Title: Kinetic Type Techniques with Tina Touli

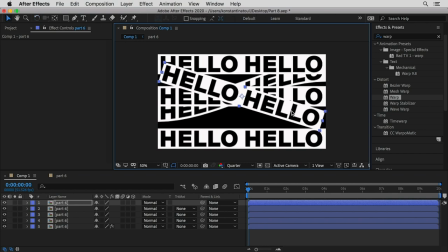1735s
I'm gonna even like rotate it, perhaps one of them, so it feels like it's connecting the two stripes together.
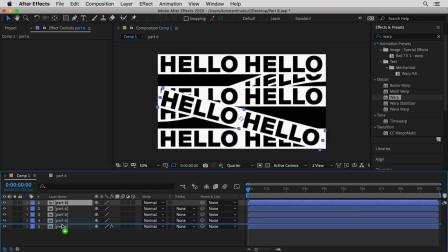1744s
So I'm gonna play a bit with which one is gonna be the front and which one at the back. I feel like this should be at the very back. And since it's shifted, I'm gonna color it green so I can easily recognize it again.
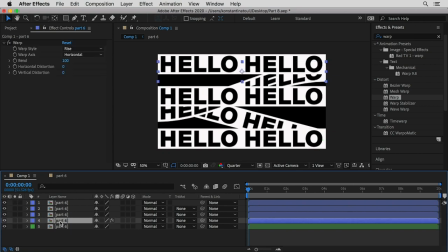1758s
And I'm gonna grab also this wobbly one and bring it at the very top so it's kind of the hero of the composition. So purple, so we can actually see that. And what I'm gonna do next is create a shape layer
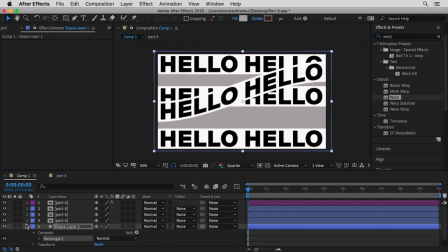1773s
and add it so we can create some kind of tones and show the idea of depth in our composition.
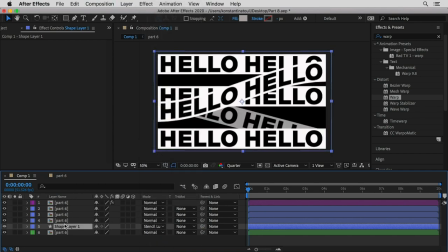1781s
So Stencil Luna, and I'm gonna duplicate it and add another one like somewhere like there,
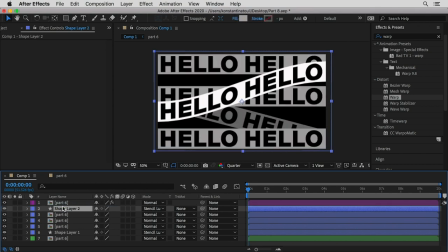1788s
or even like I'm gonna be brave and go at the very top, make it a bit brighter. I feel like it's a bit too dark, and create some kind of depth by using the different shades of gray on the different
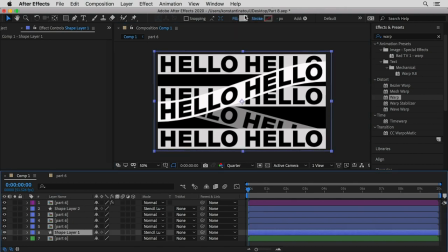1802s
rebones the different parts of this composition here. Just a tiny bit darker, perhaps, that one. So you can play around till you get a nice balance.
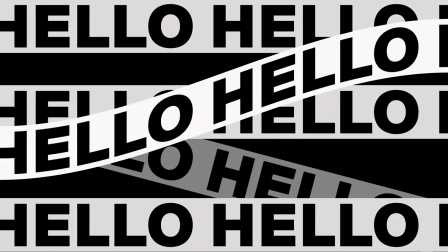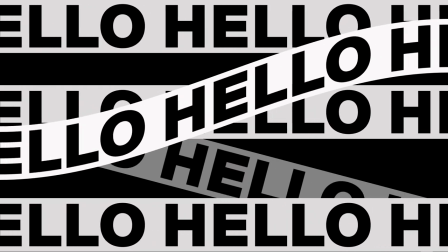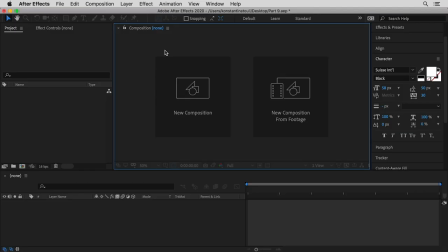1824s
Another tool that I'm using quite often when it comes to kinetic typography is the mesh warp.
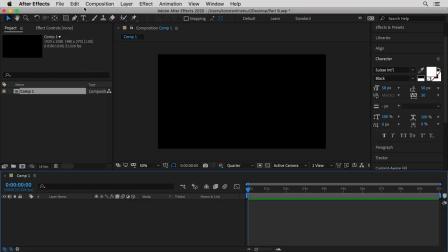1830s
So I'm gonna create a new composition and I'm gonna start with our classic typography, so type in the word hello. I'm gonna multiply this word, so I'm gonna make 4 clones,
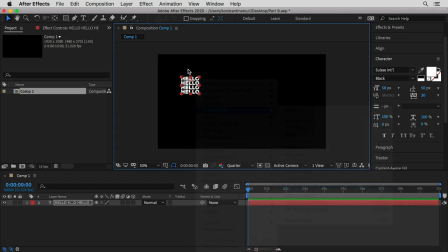1846s
and again I'm gonna adjust the anchor point to center it and center the composition and view.
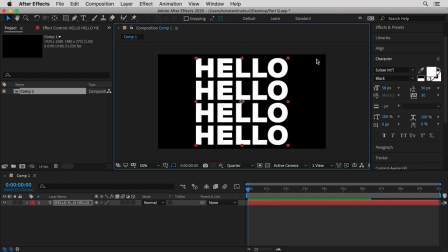1854s
I'm going to scale it up to cover the full space, and I'm going to pre-compose it by right-clicking,
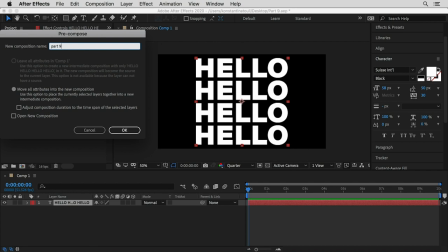1860s
pre-compose, and call it part 9.
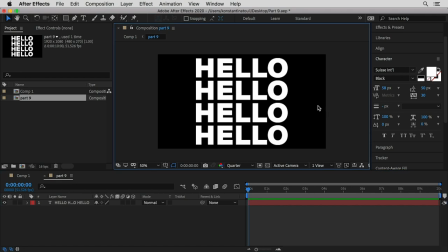1863s
I'm going to go within this composition and adjust my canvas so it's a square canvas. And that feels quite good.
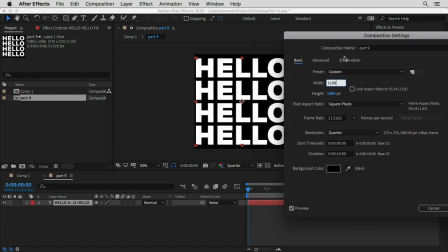1875s
Perhaps we need to add a tiny bit of extra width, so something like 200.
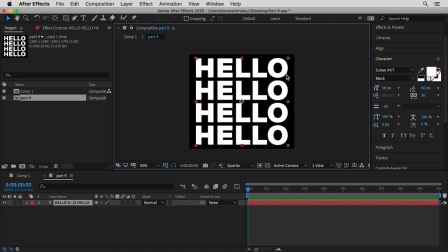1882s
Yes, 1200, that feels quite good. And I'm gonna color it black.
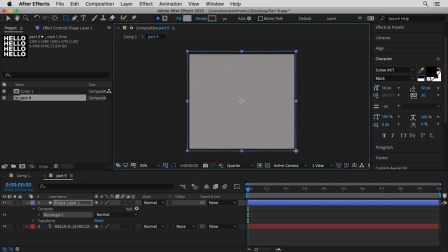1887s
I'm gonna create a new shape behind, which is gonna be white for the background.
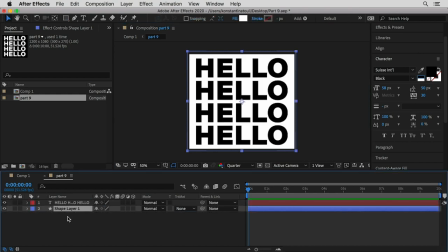1893s
And of course, I'm gonna bring it underneath my type just by dragging and leaving the layer there. I'm gonna go ahead and animate this layer. So I'm gonna add a keyframe on the transform on the position,
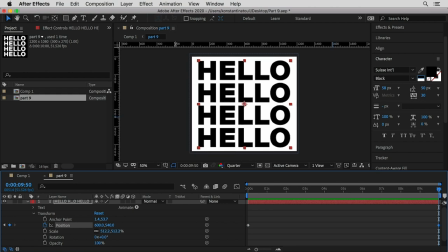1907s
and another one in the end where I'm gonna drag the typography up so it goes outside the canvas. I'll need to duplicate it so it fills the full space here and leave it somewhere like there, would say.
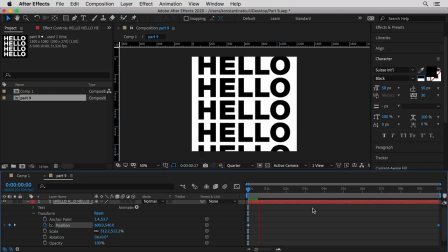1926s
And yeah, we just have our typography moving towards up.
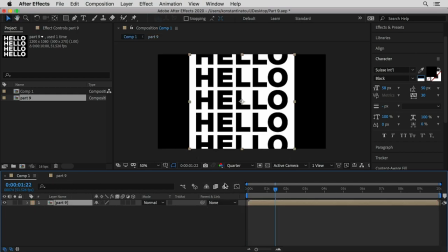1932s
I'm gonna go back to the composition layer where you can see our type. And I'm gonna go ahead and apply the mesh warp. So type in warp and you'll get the mesh warp effect.
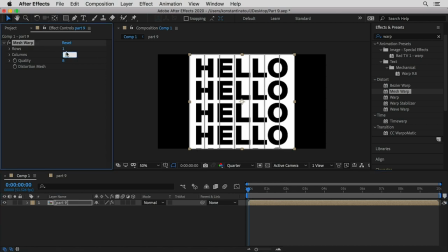1946s
So I'm gonna reduce the rows to 1 and the columns 2. And perhaps let's increase just the rows. You will see that you get some rows that allow you to just click on the edges, grab the anchor points, and move them around in order to adjust the mesh.
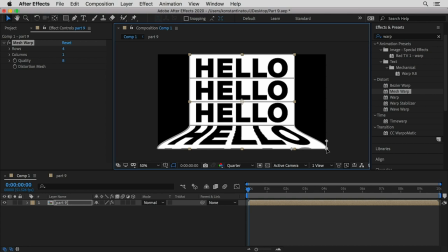1965s
And that is really handy when you want to create your kind of fake 3D effect and have full control of how the surface is going to look like.